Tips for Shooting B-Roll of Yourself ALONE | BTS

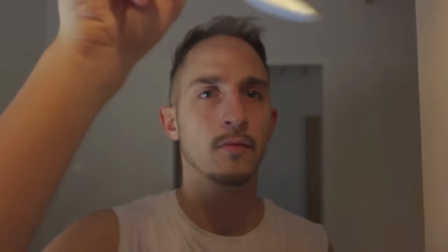2s
Today I'm gonna show you how to shoot b-roll of yourself by yourself.
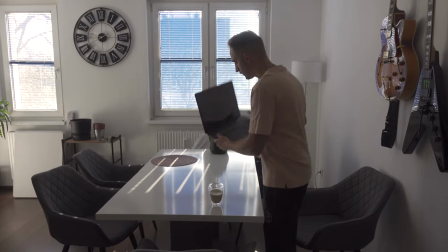7s
We will walk through every shot step by step so you get the idea of how to film cinematic and creative sequences of yourself at home.
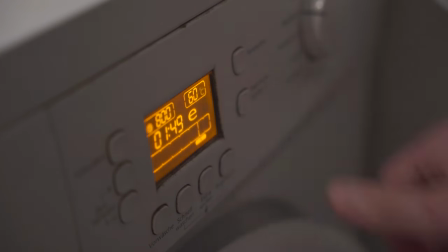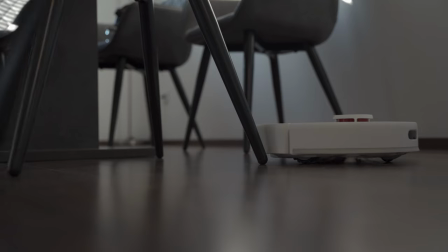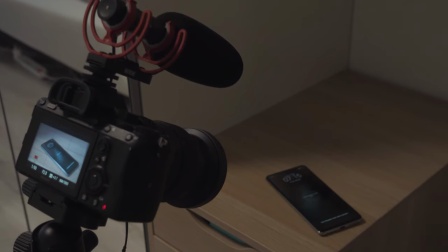30s
First I wanted to start my story with an extreme close-up shot of my smartphones alarm to show that it's 7.15.
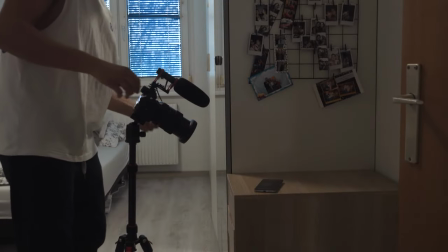37s
Since I don't have a nightstand I put my phone on a dresser to get this shot.
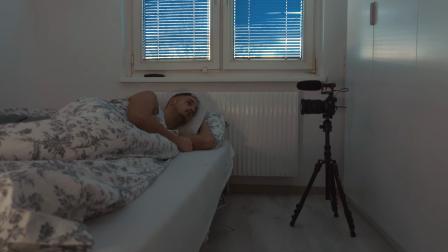42s
To To further enhance the story, I introduced the main character laying in his bed and waking up after hearing the alarm.
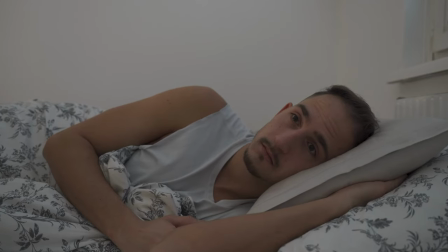48s
I put my camera on the side of my bed to get an eye-level perspective.
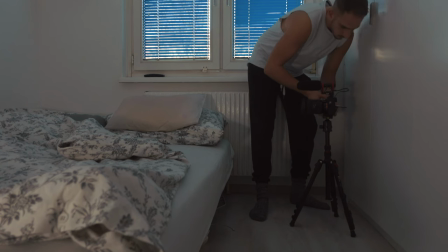52s
This way I can express and deliver the feeling of being uncomfortable at that specific moment.
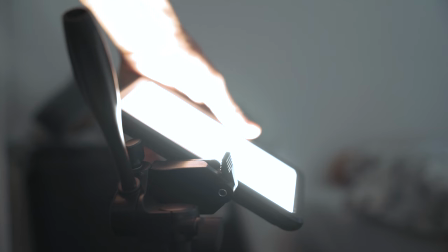58s
Since it was a pretty dark condition, I helped myself out with an external light source pointing up to the ceiling.
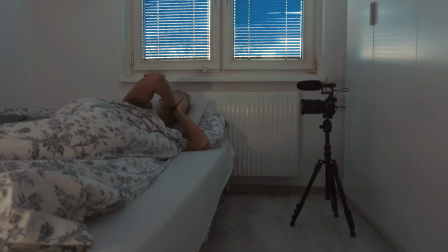64s
To get the right focus, I set the focus on manual and adjusted it to the right distance before I started recording. I repeated this process multiple times to choose between different takes in the edit.
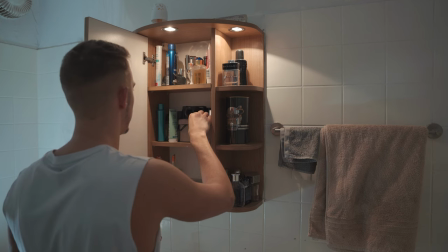76s
Now I filmed myself brushing my teeth and decided to put my camera into the bathroom cabinet so I can open it and grab my toothbrush from there. By choosing unusual angles or detaching your camera on places you normally wouldn't, you create a lot of engagement and the viewer will stay interested in watching your videos.
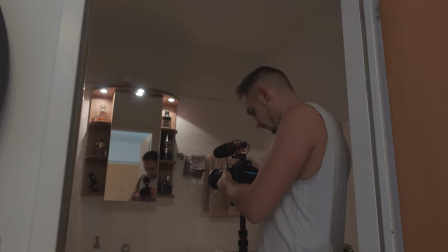95s
For the next shot I pointed my camera directly onto the mirror to show the subject from another angle, in this case with an over-the-shoulder shot.
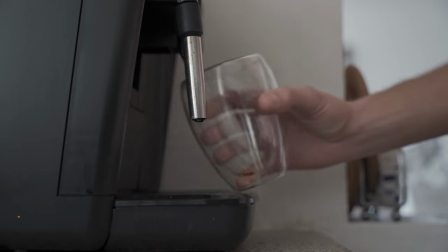106s
Since I love coffee in the morning, I film two different angles of me preparing myself a cup of coffee.
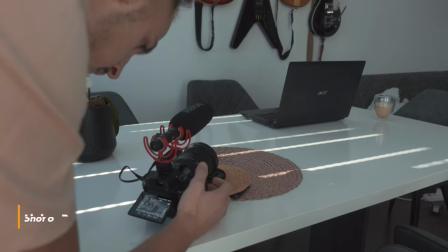112s
The next shot is a simple one where I just sit there, enjoy the silence and do some work on my laptop.
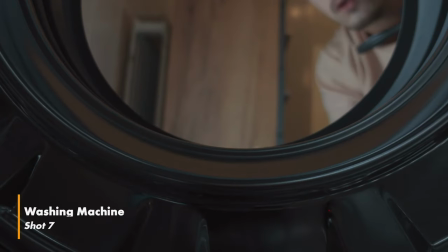118s
For the washing machine shot,
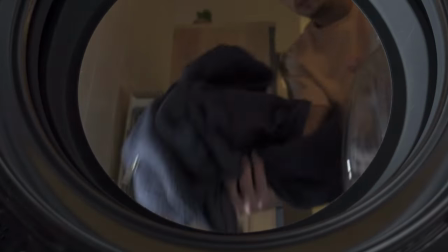120s
I choose my Sony CV1 with a flip-out screen to create this unique and interesting looking angle of me throwing my clothes into the device. The viewer won't expect shots like these, that's why you should always include creative angles to keep the viewer engaged throughout your video.
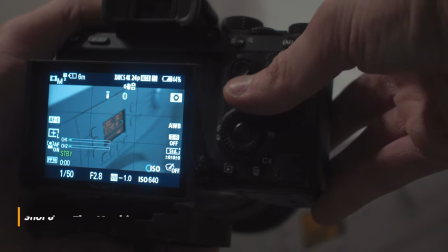136s
To show that I'm starring the machine I filmed an extreme close-up shot of me pressing the start button.
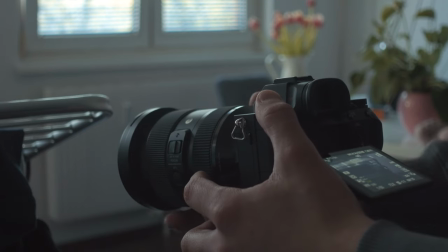143s
The next shot is me hanging up my washed clothes. Therefore I put my camera directly beside the drying rack and show another wide shot afterwards.
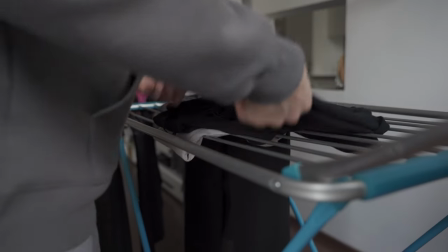152s
If you start a scene with a close-up shot first, you create a little bit of curiosity before you show the viewer exactly what you do or where you are.
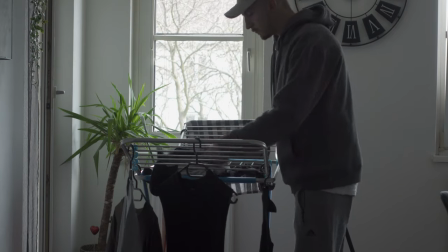161s
This principle counts for every kind of scenario.
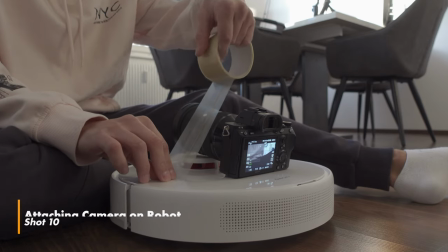164s
For the last sequence vacuuming my living room with my robot, I filmed myself detaching my camera onto the guy.
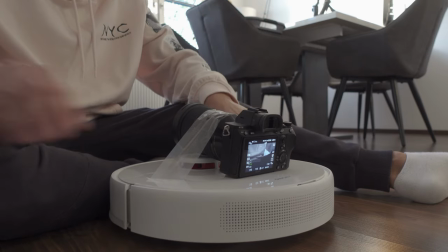171s
Since my camera was too heavy and he always tended to fall sideways,
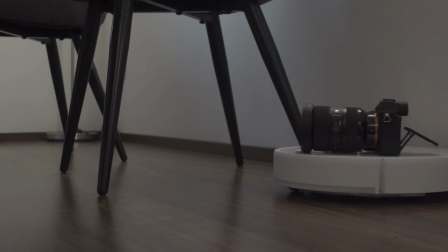175s
I just lay my camera on top because I found a position where he held the camera perfectly.
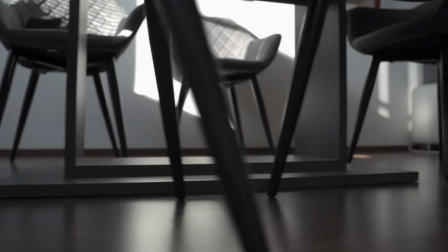181s
Unique perspectives like this could lead to a wow effect for the viewer.
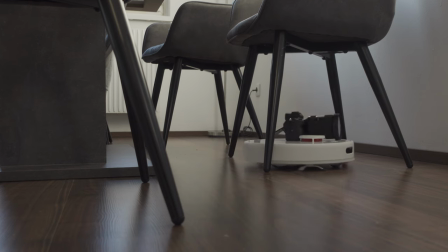185s
And like I said before, by delivering shots which others don't expect, you stand out immediately and that's what we are looking for here. There you have it! I hope you liked this closer insight and learned something today. If you want to see more behind the scenes videos like this, let me know that in the comments. Thanks for watching, stay safe!